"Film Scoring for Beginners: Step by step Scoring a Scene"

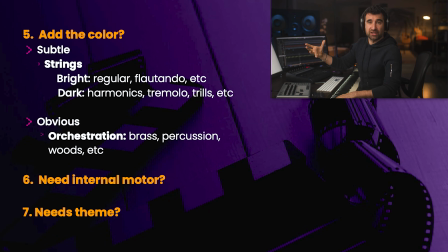If we need to do things more obvious, and since we have started with the strings, that's when we would start adding other colors, like woods, right? That would blend with the strings very well, and it would be still subtle.
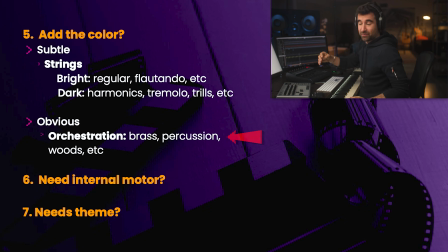Or brass, that would be quite more obvious, right? Percussion, things like this. Yeah? So for example, here, It's that Helene.
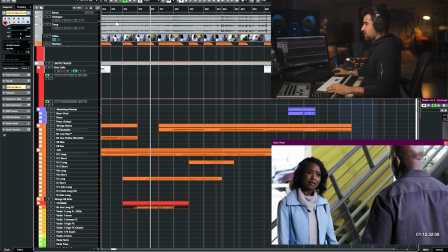She can never let things alone.
we could add a little bit of low brass, like this.
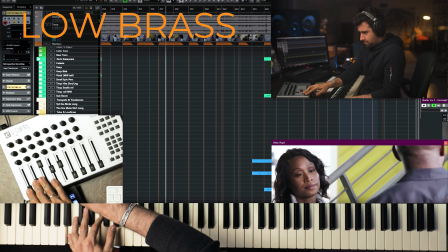It's that Helene. She can never let things alone. You know, some people always gotta...
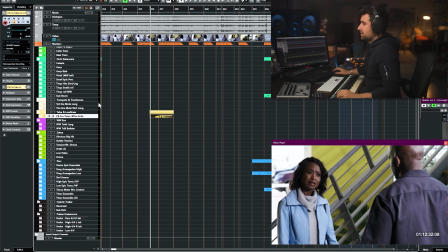Now it's a little bit too obvious and it's a little bit unprepared. So maybe preparing it with It's that Helene.
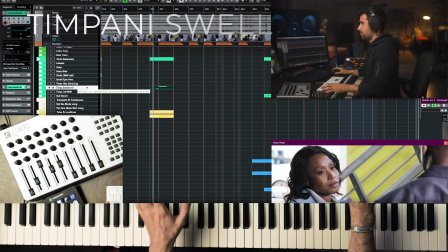She can never let things alone.
I won't add it, but just for you to see. I think it's too much for the context of this scene. Maybe what we just did, it's making it sound a little bit dated or just old school, maybe.
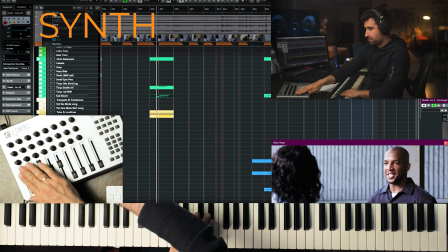So maybe we can add something like this.
It's that Helene. She can never let things alone.
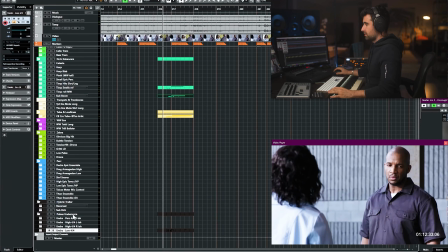You know, some people all.
And we could prepare this with something like.
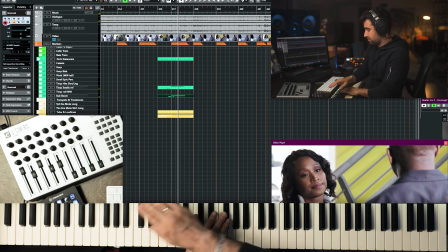It's that Helene. She can never let things alone. You know.
Obviously, it's too much and we don't need this here. I just wanted to show you that we can color things to enhance, to go more in that direction.
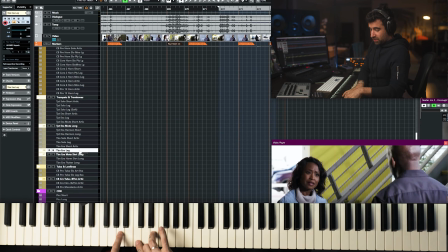For example, if we need to darken things, we can have closed voicing trombones.
It's that Helene.
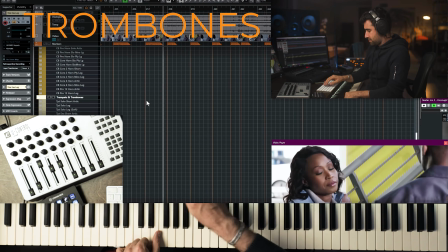She can never let things alone. You know, some people all.
Maybe this is a little bit more subtle.
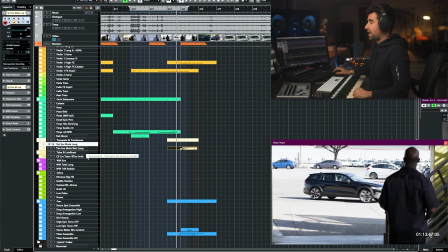Maybe this we could make it fit. Maybe we can add a little bit of brass support with tuba and bass trombone.
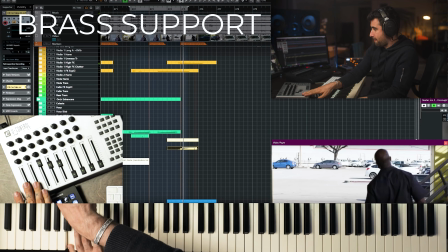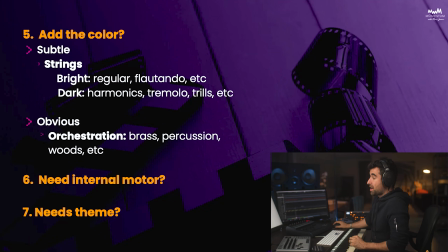There you go. Now the next step would be, does it need an internal motor? And I know that we have talked about the motor earlier, but sometimes it needs an internal motor, small, like here and there.
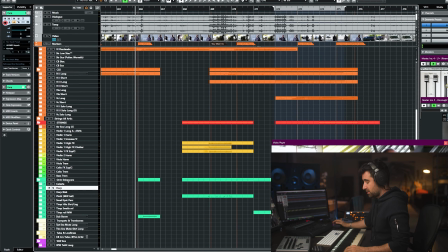So for example, we could easily hold the tension here just with an arp doing, or
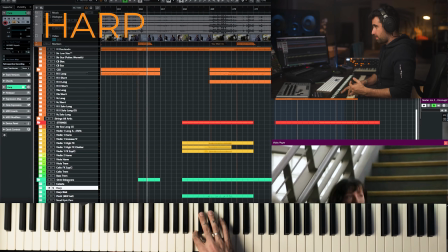yeah, something like this.
Hey, Channing. You know, your mom's a real piece of work.
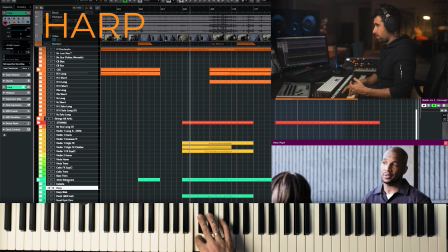No wonder your dad left y'all. She's just.
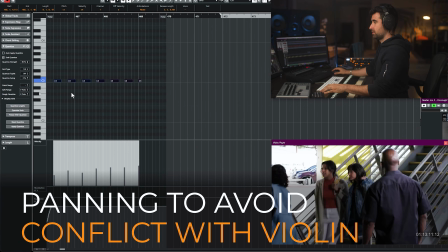I think I'm gonna move it to the other side because we've got the violins here, right?
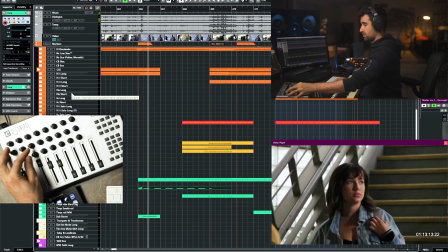So the arp is gonna go there.
Hey, Channing. You know, your mom's a real piece of work.
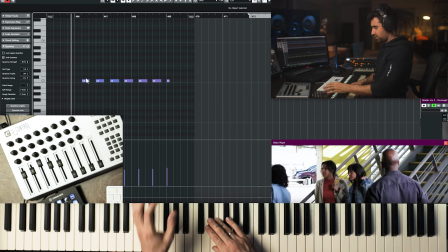So I think I'll do.
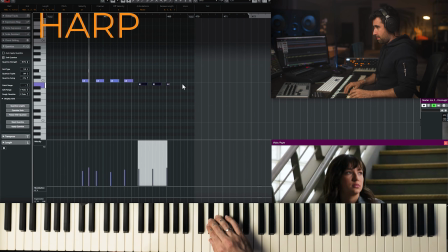Yeah, because it's the motive. So.
You know, your mom's a real piece of work.
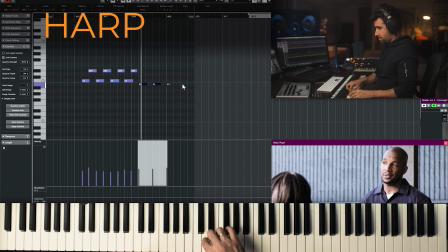No wonder your dad left y'all. She's just.
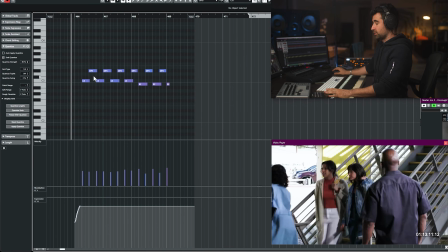Perfect. So internal motor, it works very well to hold the tension. I think we can use it again here later on.
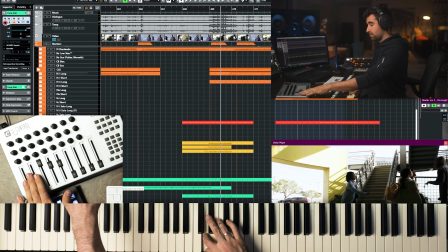Maybe we keep bisbigliando. The same side.
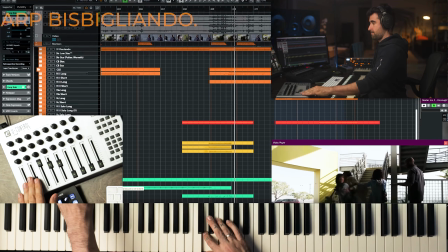You provoked her. No, I told her the truth.
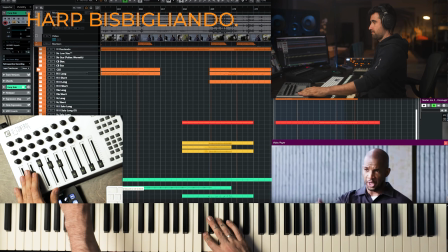Get in the car, girls. And you better get a handle on her, otherwise, I'm gonna call the cops.
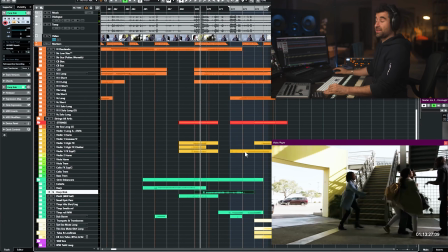Now, the bisbigliando just adds texture to what we already have. It's not a motor. All right, so very important. Why do we use themes? So far, this is music that is following and enhancing the scene, what's being said dramatically. The theme or the motive is the theme of the movie, right? What is the movie about, right? And so whenever we want to talk about what the movie wants to talk about, we're gonna bring in the theme. That's what we are going to do. So if the movie is about growth, well, the main character is experiencing growth or experiences a breakthrough, we're gonna have the theme there, right?